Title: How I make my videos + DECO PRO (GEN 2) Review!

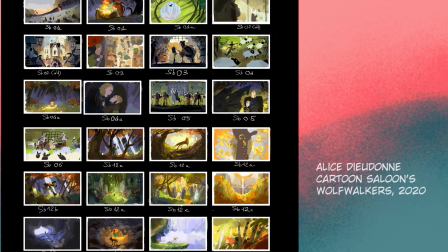[4:06]
I've always known that in animated sequences and movies, it's always a really important part of the whole process,
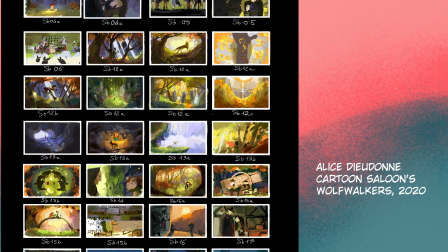[4:11]
but it wasn't up until this project that I actually sat down and made one. Before then, I usually didn't really care.
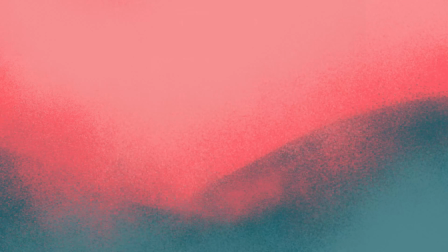[4:19]
I just threw up whatever looked good frame by frame. Or sometimes an entire video or big chunks of the video would have like one color palette.
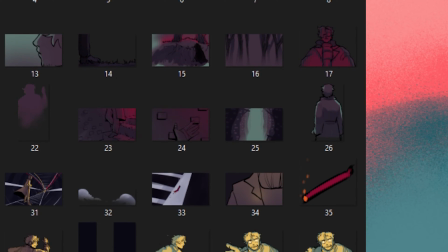[4:27]
But after buying the Across the Spider-Verse art book and just seeing it all,
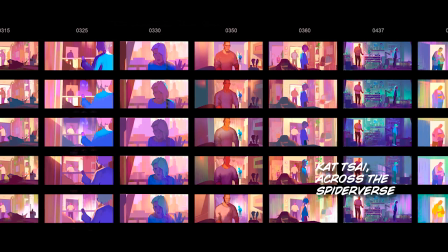[4:31]
the variants of colors they could have used and how different it would have made the scenes, I figured I'd give it a try.
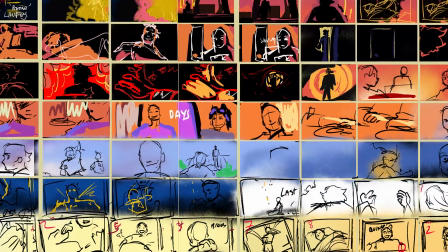[4:37]
And I think from now on, I'm going to start using them a lot more.
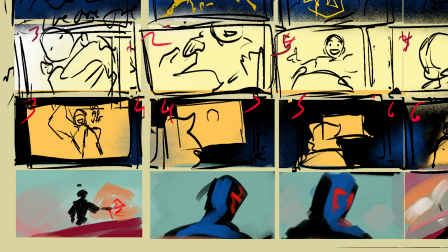[4:41]
There's an ease of knowing what color is intended for the next, and it allows you to leave in little color motifs sprinkled about.
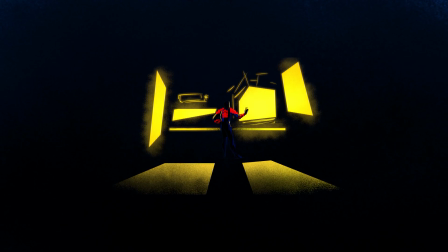[4:47]
For example, I utilized yellow as a reoccurring color in this animatic. I intended for yellows and oranges to represent some sort of comfort to Miguel. By the way, this is spoilers. If you haven't seen Across the Spider-Verse at this point, that's kind of on you. If
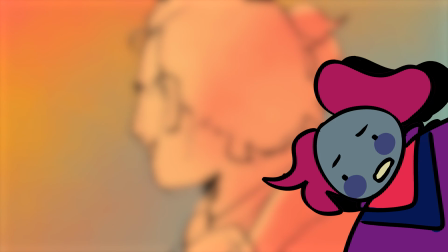[5:00]
You're missing out.
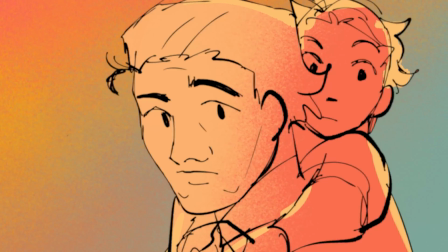[5:02]
Anyway, yes, what was I saying? I'm not sure how well I executed it, but I intended for the yellows and oranges to represent some sort of comfort to Miguel.
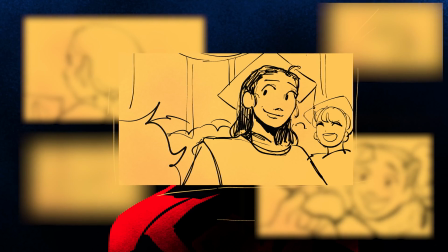[5:11]
I wanted to make a noticeable contrast to the artificial comfort of watching his family through holograms, alongside with the comfort of the outside world,
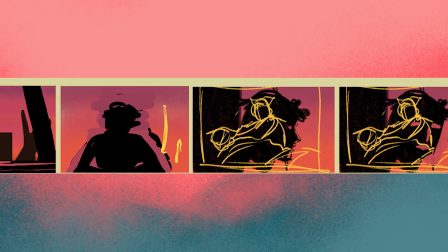[5:19]
the potential of healing himself, which is actively barred or separated from him through window frames or being constantly drawn back to the holograms.
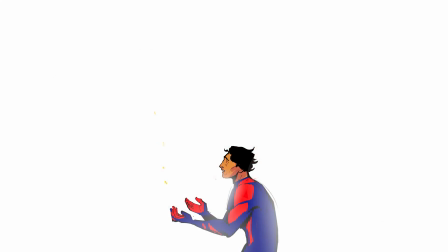[5:28]
I think the moment where I really wanted it to hit is where the pure sterile white of when Gabriella eventually disappears bleeds into an eggshell white,
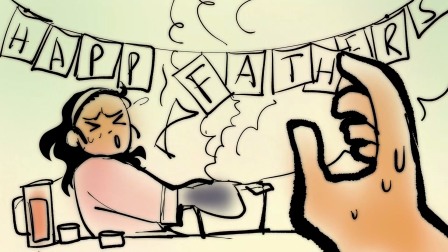[5:36]
into warm whites as he recounts the memories he never had raising his daughter.
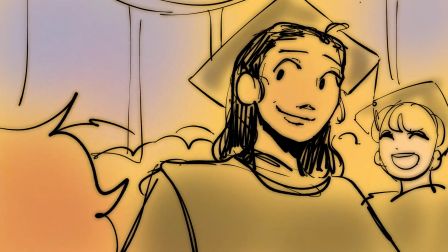[5:40]
The yellow stops feeling natural and eventually starts bleeding into that artificial hue as it zooms out and Miguel is back in his office,
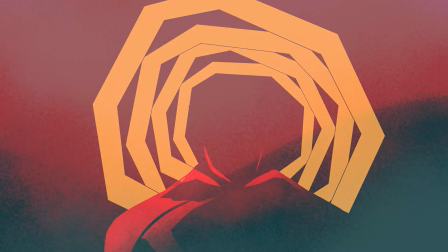[5:47]
and we return to watching the universes through a screen. Saying it out loud off my script feels wild.
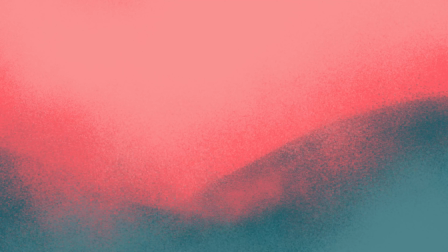[5:53]
That kind of stings, not gonna lie. Anyway, so, color scripts, yes. Color scripts help a hell of a lot with coming up with stuff like this.
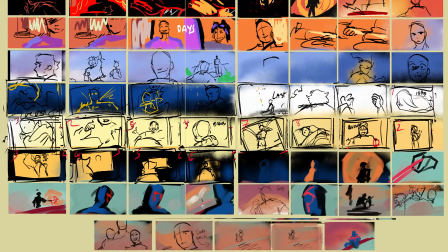[6:00]
Plus, it saves time having to think less of what palettes I'm chucking onto the next frame. And then comes to drawing the actual frames.
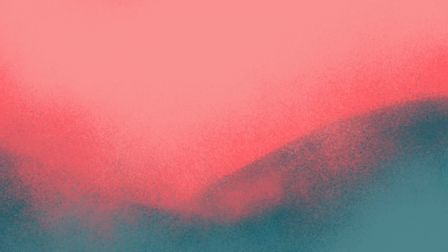[6:07]
So, now, a segment in between.
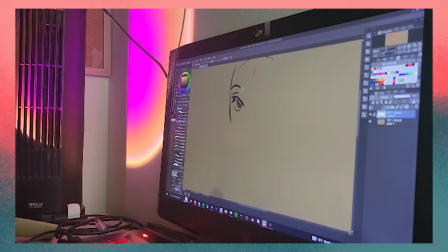[6:09]
Here's where I'll talk about how it felt using the XPPen tablet, because at the end of the day, I finished the rest of the animatic using said tablet.
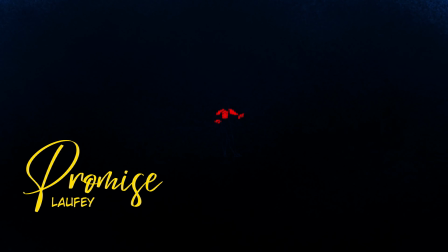[6:16]
I already started like 5 or 6 scenes from the get-go using my usual tablet, and then swapped around here.
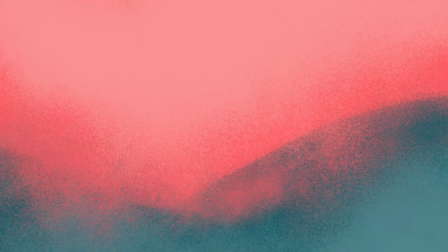[6:23]
First and foremost, the very first thing I noticed while painting these scenes, by the way,
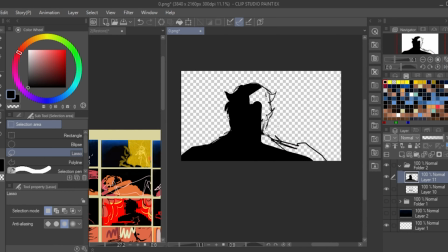[6:27]
if it wasn't already obvious, my intentions were to try and replicate Miguel's backstory of him and his daughter.
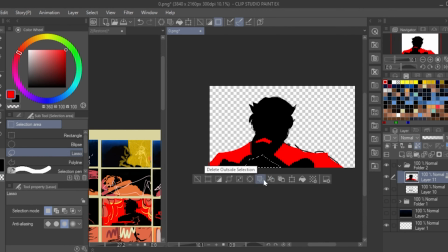[6:33]
The first thing I noticed when it came to these scenes was the texture.
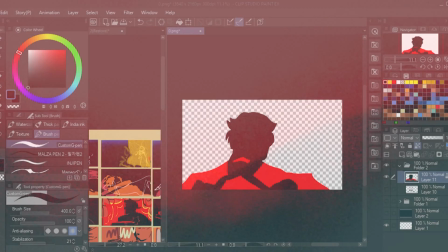[6:36]
I am a big textury individual, and the Deco Pro surface feels a lot like paper,
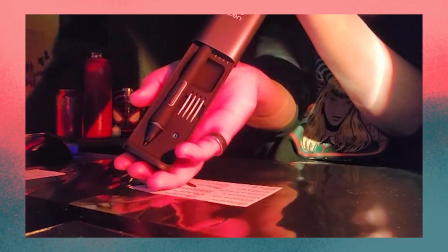[6:42]
and that's only on top of the white pen nibs they provide in their pen case, which, by the way, look how cool that is.
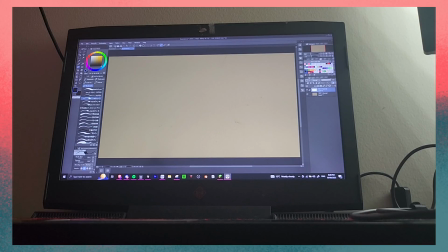[6:47]
It's sleek and professional and has a very noticeable click. Because my setup is quite stationary, I rarely need to disconnect everything,
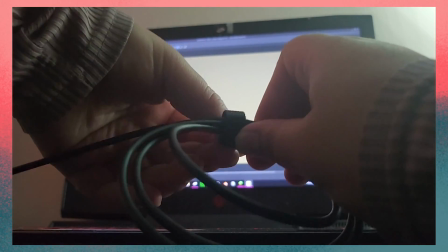[6:55]
but the tablet does have a 10-hour battery life, as it is also Bluetooth, so ta-ta to having to manage your cables.
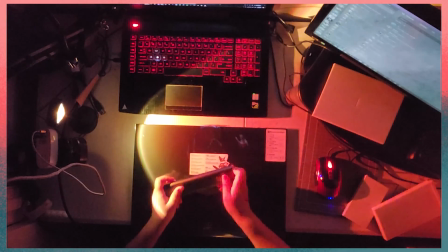[7:02]
The surface also sleeks down on the edge to rest your wrist, which, if you don't know, little things like where you rest your wrist really matter in the long run.
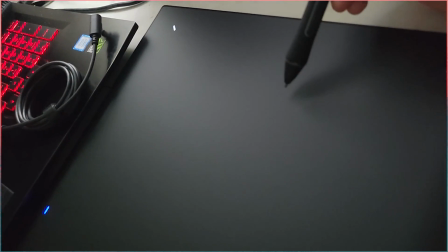[7:10]
Take care of your tendons, guys. Because there are some aspects to the art style I'm looking to replicate, specifically some very line weight reliant styles,
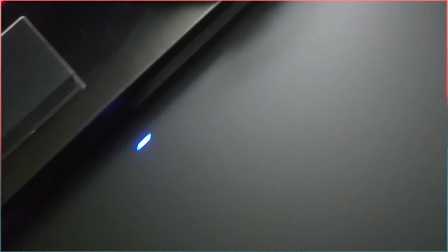[7:19]
the fact that the stylus has a 16K pressure level worked wonders. I adored how easy and respondent the pen felt.
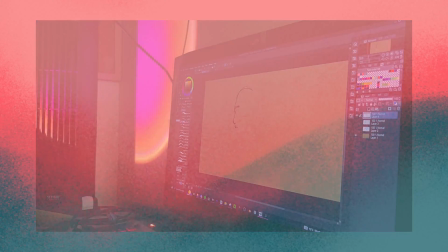[7:25]
Speaking of line art though, actually no, speaking of this art style in general, Gigi Cavanago, I have no idea if I'm saying that right.
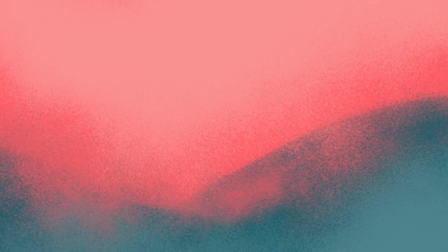[7:34]
Gigi Cavanago's art? I'm not gonna lie to you, I actually cried looking through it because it's just so beautiful.
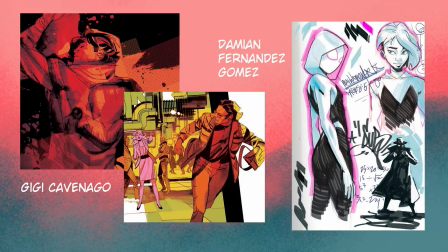[7:39]
The biggest shout out to Gigi Cavanago and Damien Fernandez Gomez, and honestly anyone else who worked on it, for their work on Miguel's animated sequence. I can't even begin to explain how much it inspired me.
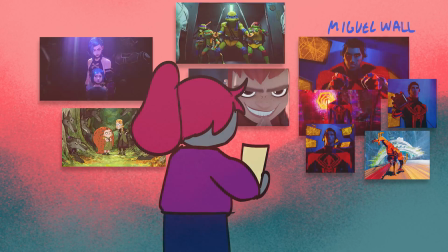[7:51]
I've been going through this strange journey of falling in love with media all over again, and just look at the colors, the line weight, the texture.
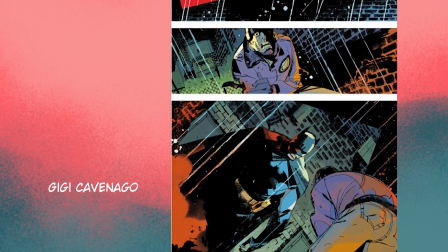[7:59]
I don't even know where to begin or end. There's just so much skill and love and art out there, and I just want to consume all of it.
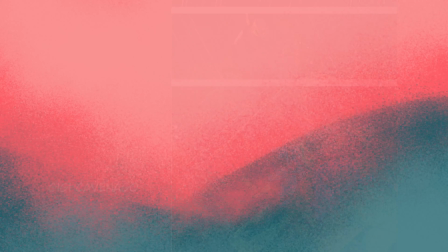[8:04]
Back on track.